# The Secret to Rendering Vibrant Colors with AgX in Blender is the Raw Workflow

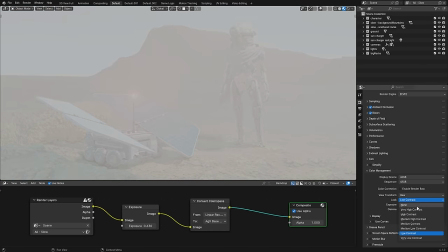8:14 The contrast looks of AgX are also broken here and are mostly just simultaneous adjustments of exposure and gamma anyway, so I've replicated that control as well.
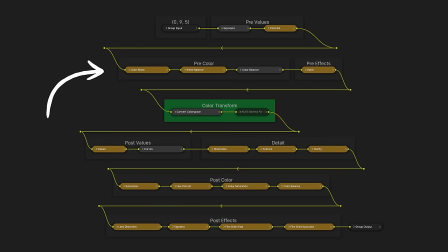8:23 Then there's a color boost, white balance, and some glare or bloom on top of that. Then, after the color transform, is where I tweak the final values using curves, add sharpening and other detail effects, wrestle the hues and saturations into place, and lastly add effects like lens distortion, a vignette, or film grain. But now let's take a closer look at a few of these effects, because some of them are really helpful for getting the colors you want.
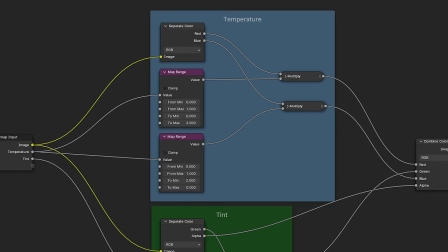8:43 For example, white balance. Color temperature is simply adjusting the balance of blue and red in each pixel, while tint is adjusting the amount of green.
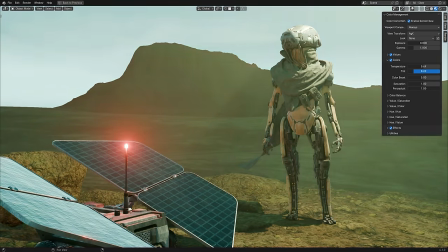8:51 But even though it's a simple effect, it can be very useful. Color boost is a bit more interesting, and is one that I really like to use in Resolve, so I replicated it in Blender.
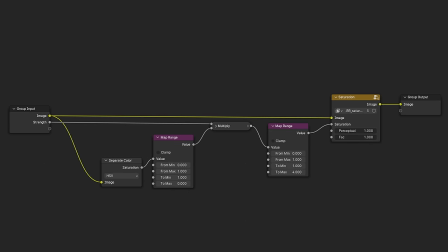8:59 What it does is increase the saturation in inverse proportion to how much saturation the pixel already has.
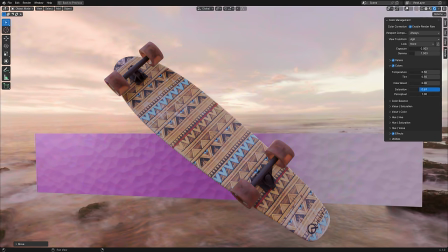9:05 So instead of increasing the saturation uniformly for all pixels, which would way oversaturate the already saturated areas and cause the colors to blow out, Color Boost brings up the saturation of only the less colorful areas. That way we get a more colorful result overall without any clipping. Reversing this effect can also be a great way to focus on a color and desaturate everything else around it.
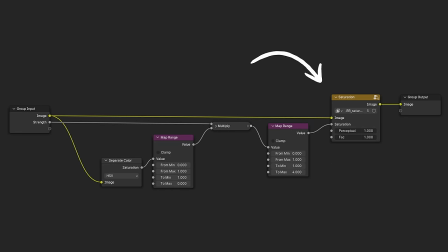9:25 Now, this custom saturation node I have here, and also later on post-transform,
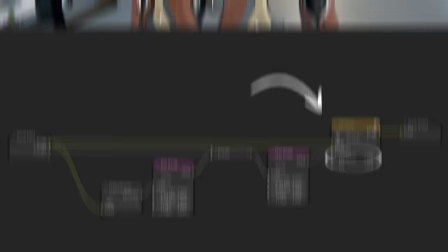9:30 is pretty great because it has this perceptual control, which, when set to 1, attempts to keep the color's brightness perceptually the same.
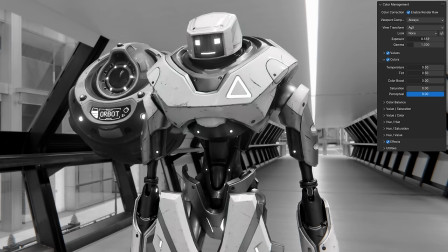9:37 If you shift the saturation using the HSV color model, the value will technically remain the same, but the perceived brightness can shift quite a bit.
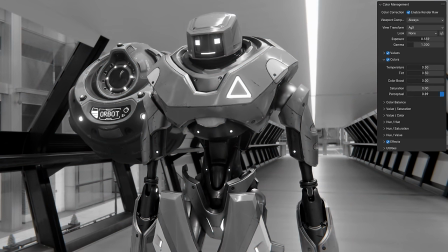9:44 So we can instead shift the saturation using the YUV or OK Lab color model, which fixes the issue.
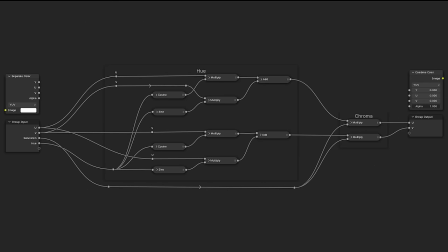9:50 There's a bit more math involved here, but I'll leave the formula on the screen so you can copy it if you want. I've left a control for how much this gets mixed in with the HSV version,
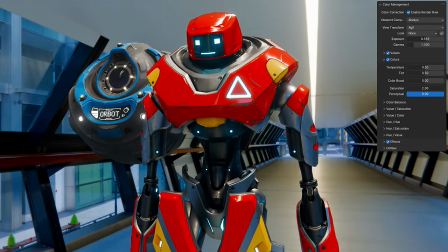9:58 since if you use a perceptual method after the transform, it can cause some clipping.
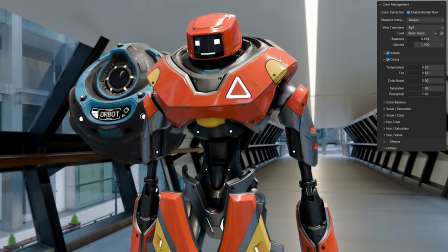10:03 So if I want to get a maximally colorful image, what I'll usually do is increase the color boost first, which is pre-transform and quite safe, and then I'll increase the saturation just a little bit on top of that,
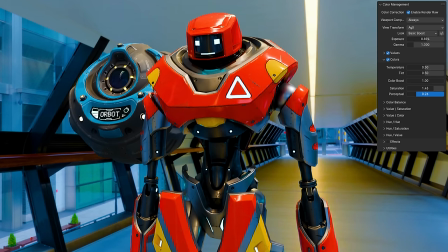10:15 and then adjust the perceptual control until it's not clipping anymore, or just clipping ever so slightly, but not enough to be noticeable. Now, I wouldn't go this extreme on most projects, but this is the most amount of colorfulness that you're going to be able to get out of any image. Of course, I don't want to set this up for every render, because even just switching it to RAW and then going over to the compositor, then opening up the asset browser, then dragging and dropping nodes in and then adjusting them, still takes way too long for something that I want to do for every project.
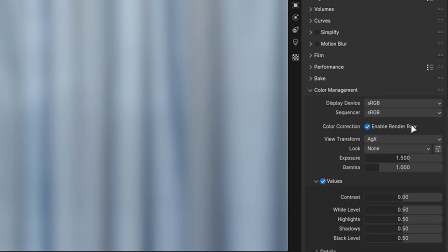10:42 So I made an add-on called Render RAW, which just swaps out the default color management panel for one that includes all of these controls and uses the RAW workflow under the hood.
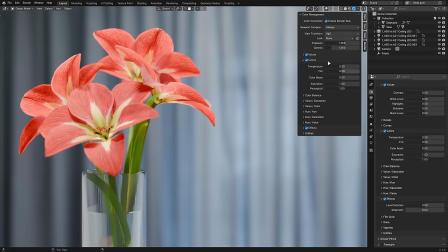10:51 It's also added to the 3D view sidebar. Now you can just turn it on, adjust a couple sliders, and be done.
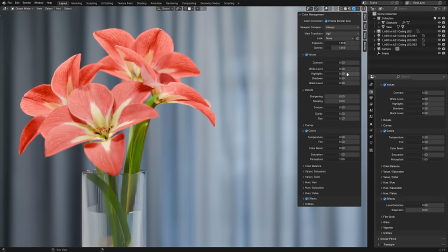10:56 Thanks to the viewport compositor, this can all be previewed in real time.
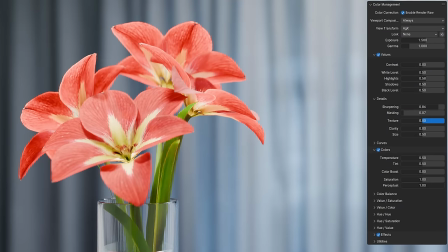10:59 It has all the familiar value controls you could need, detailed controls for sharpening, texture, and clarity, and curves that behave as you would expect.
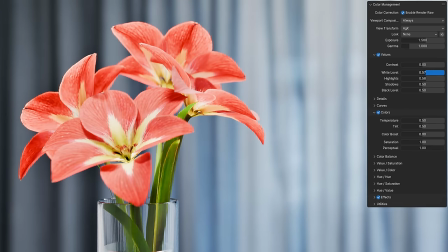11:08 I often like to bring down this white level to just above to where the values start to clip,
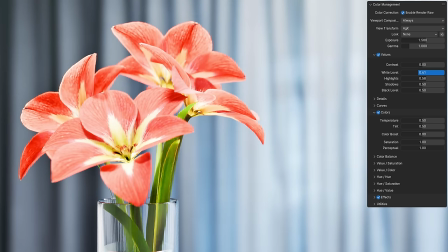11:13 so that I can use the full dynamic range and have the very brightest spot of my highlights be actually white.
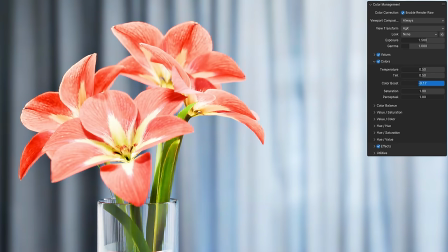11:17 There are tons of other controls as well, like the temperature, color boost, and saturation effects we talked about, but also adjustments that you can make per hue or per value.
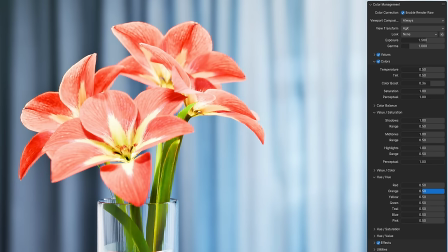11:25 Nudging the hue can be great for getting those tricky colors like orange just right, and lowering the saturation a bit in the highlights and shadows can be great for emulating an old school film look.
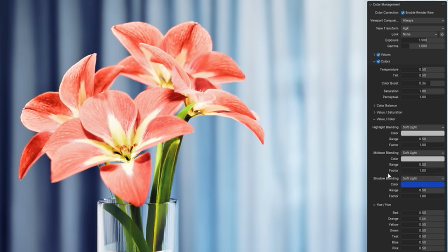11:34 Also, you have access to all of Blender's blend modes, so you can either subtly tweak or not so subtly tweak highlights, midtones, and shadows to your heart's content.
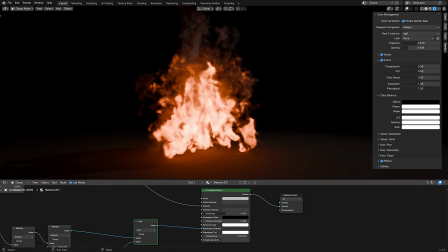11:43 One good example of where people tend to struggle with the colors of AGX is with fire. Because if you set fire to a realistic black body intensity, then the color that you get out of AGX is a lot more salmon colored than a lot of people are expecting.
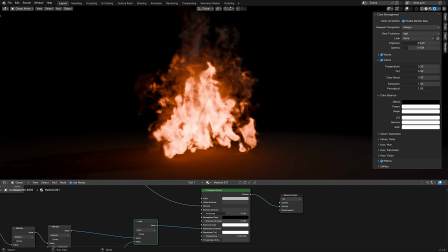11:56 Now, I'm not going to get into whether or not this is more or less technically realistic, but if you want your fire to be more orange for a project, or that's what the art director wants, here's how you can do it. The first thing that I'll generally try is to go over to the color balance panel and take the gamma, which is post-transform.
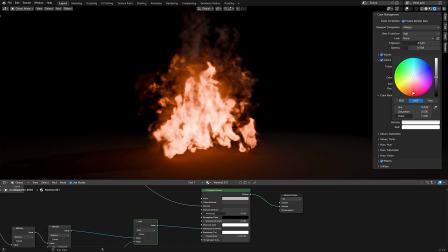12:12 So by doing this, we are able to push to more vibrant colors. We can go over and take the gamma and just make that just slightly orange. And even that tiny little difference makes the fire look so much warmer.